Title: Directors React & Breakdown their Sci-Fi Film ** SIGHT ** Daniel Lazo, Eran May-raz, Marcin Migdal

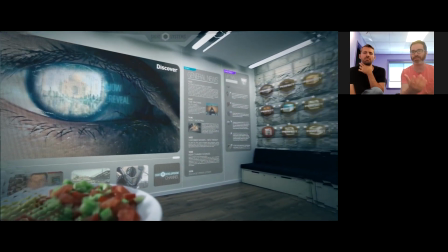(8:17)
As you can see, the apartment is basically almost completely barren.
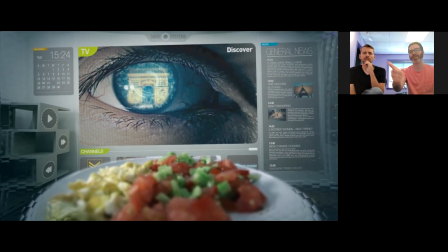(8:22)
And I do want to point out the snail zombie video
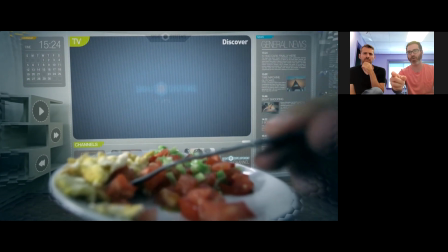(8:26)
that Patrick is watching when he's just starting eating.
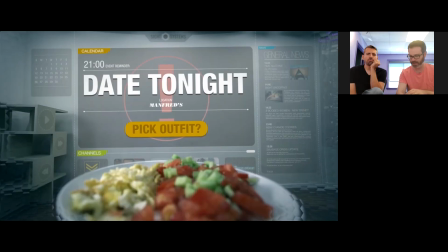(8:32)
It was a little bit early. That also is a wink towards the end of the film.
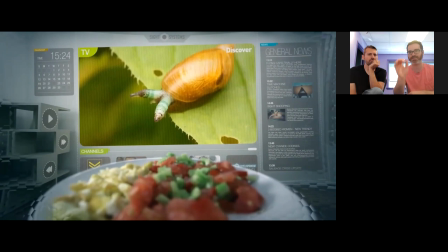(8:38)
Snail zombies, that's a real thing. Either way, there's a parasite that when the snails eat the parasite, the parasite kind of takes control over the snails. And they guide the snails towards the highest ground possible.
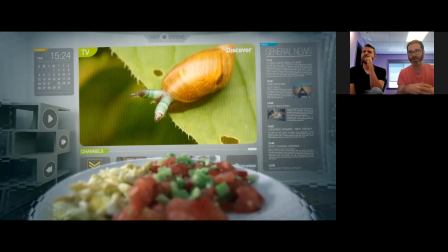(8:52)
So birds would eat the snails, and when the birds are eating the snails, the parasite multiplies himself in the bird's stomach. It's kind of a reference towards the ending where Patrick takes control over Daphne.
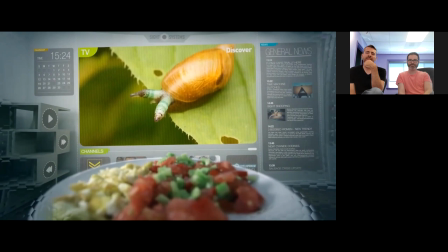(9:05)
What are these play buttons supposed to do? Is this just for the TV? We kind of thought about how would you kind of control the interface, and the most natural answer is you can put it on anything. or the system kind of will determine where all of your control things are.
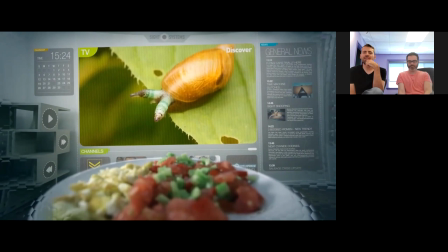(9:23)
So, yeah, it's like a mashup of a TV slash social feed slash anything else you want to have in your field of view. I'm looking at the news feed here. Over here. Yeah, the news feed is hilarious.
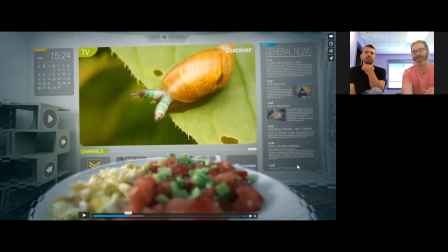(9:37)
There are some comments. It's all Daniel's work, finding all those comments, and there's some really funny stuff there. Are these real articles or just something that you just read? It's just made up crap, but I was really happy that people actually paused to read all that stuff because I had no idea that people would do that.
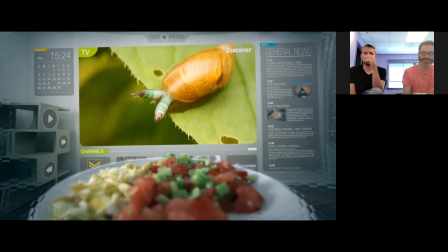(9:57)
It was really funny. I mean, like the strangest, like the most obscure Seinfeld reference somewhere, and somebody picked up on it. They made a comment. It was like, oh, my God, I can't believe me. All right, let's keep going.
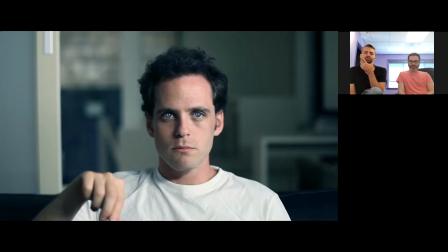(10:12)
So he's got badges on the wall there. all those badges I wasn't sure from his wingman days or is that different apps?
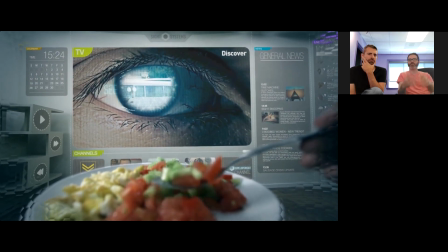(10:21)
No so part of Patrick's character is the fact that he's overachiever
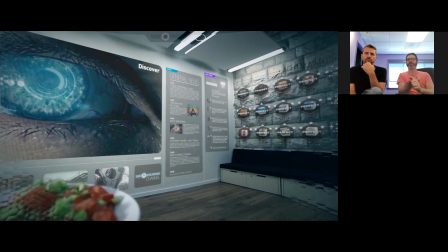(10:27)
and he's addicted to games like a completionist yeah exactly and he
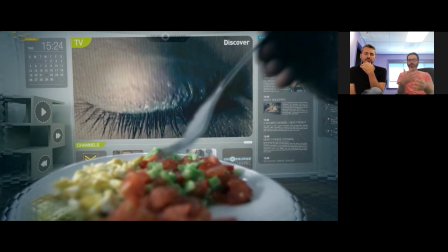(10:32)
when he plays all the different games that you get to see inside you
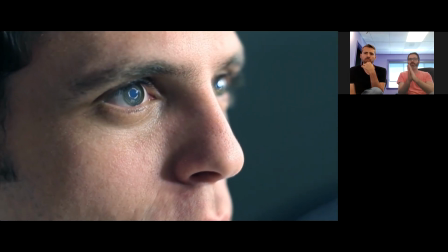(10:39)
can notice that he's always playing on the hardest level that's why he has that wall of
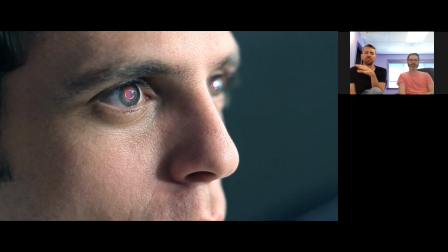(10:45)
badges that's like he's he's gotta have everything just perfect so there reminds me of how Christian Bale from American Psycho that's a good observation that the reason we called the Patrick
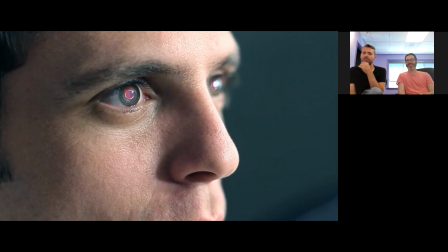(11:00)
Patrick okay yeah yeah all right very very good
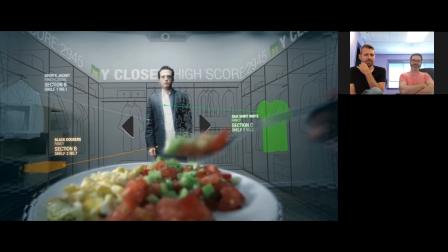(11:11)
I mean this is so useful in everyday life you know and but this is awkward
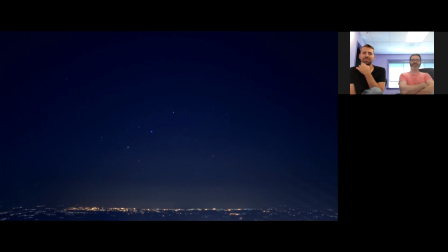(11:17)
oh yeah definitely I
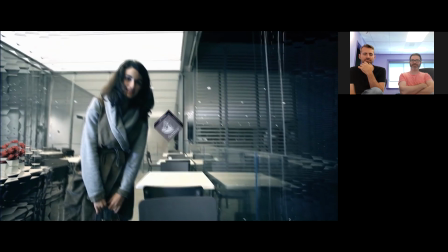(11:23)
don't know if there's a behind the like a deeper meaning of the astrology signs we want to start it's
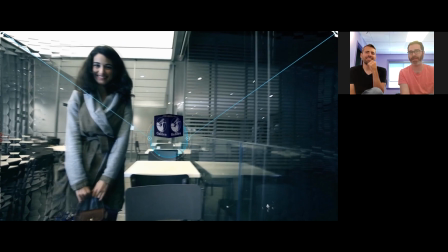(11:29)
the scene with Patrick again playing as he's waiting for his day to to arrive so as being addicted to addicted to games he's playing a game time lapse that we created you remember we spent the entire night it was shot outside of
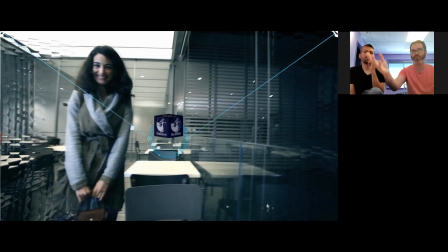(11:46)
the betzalel academy actually so that's the view of jerusalem at night and we spent the entire night just for that specific shot for that specific dedication what is the story behind Daphne's character then Daphne's character
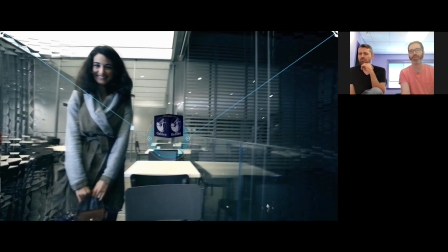(12:03)
we wanted someone first of all be attractive second of all we wanted someone that
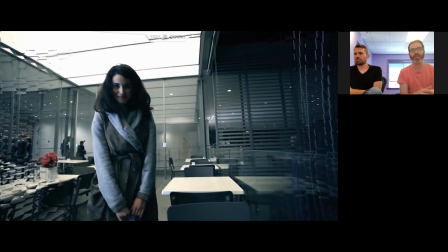(12:08)
would be a little bit gullible and naive Patrick is kind of manipulating Daphne
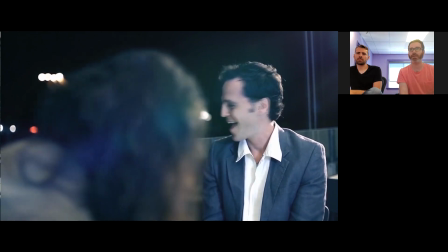(12:15)
we thought that Daphne's character should be again someone that will fall for that and
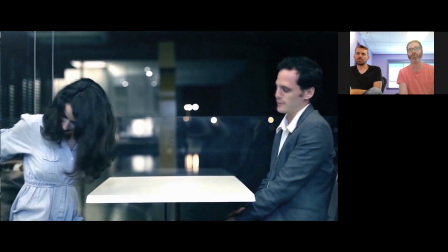(12:20)
just a little bit more naive and innocent.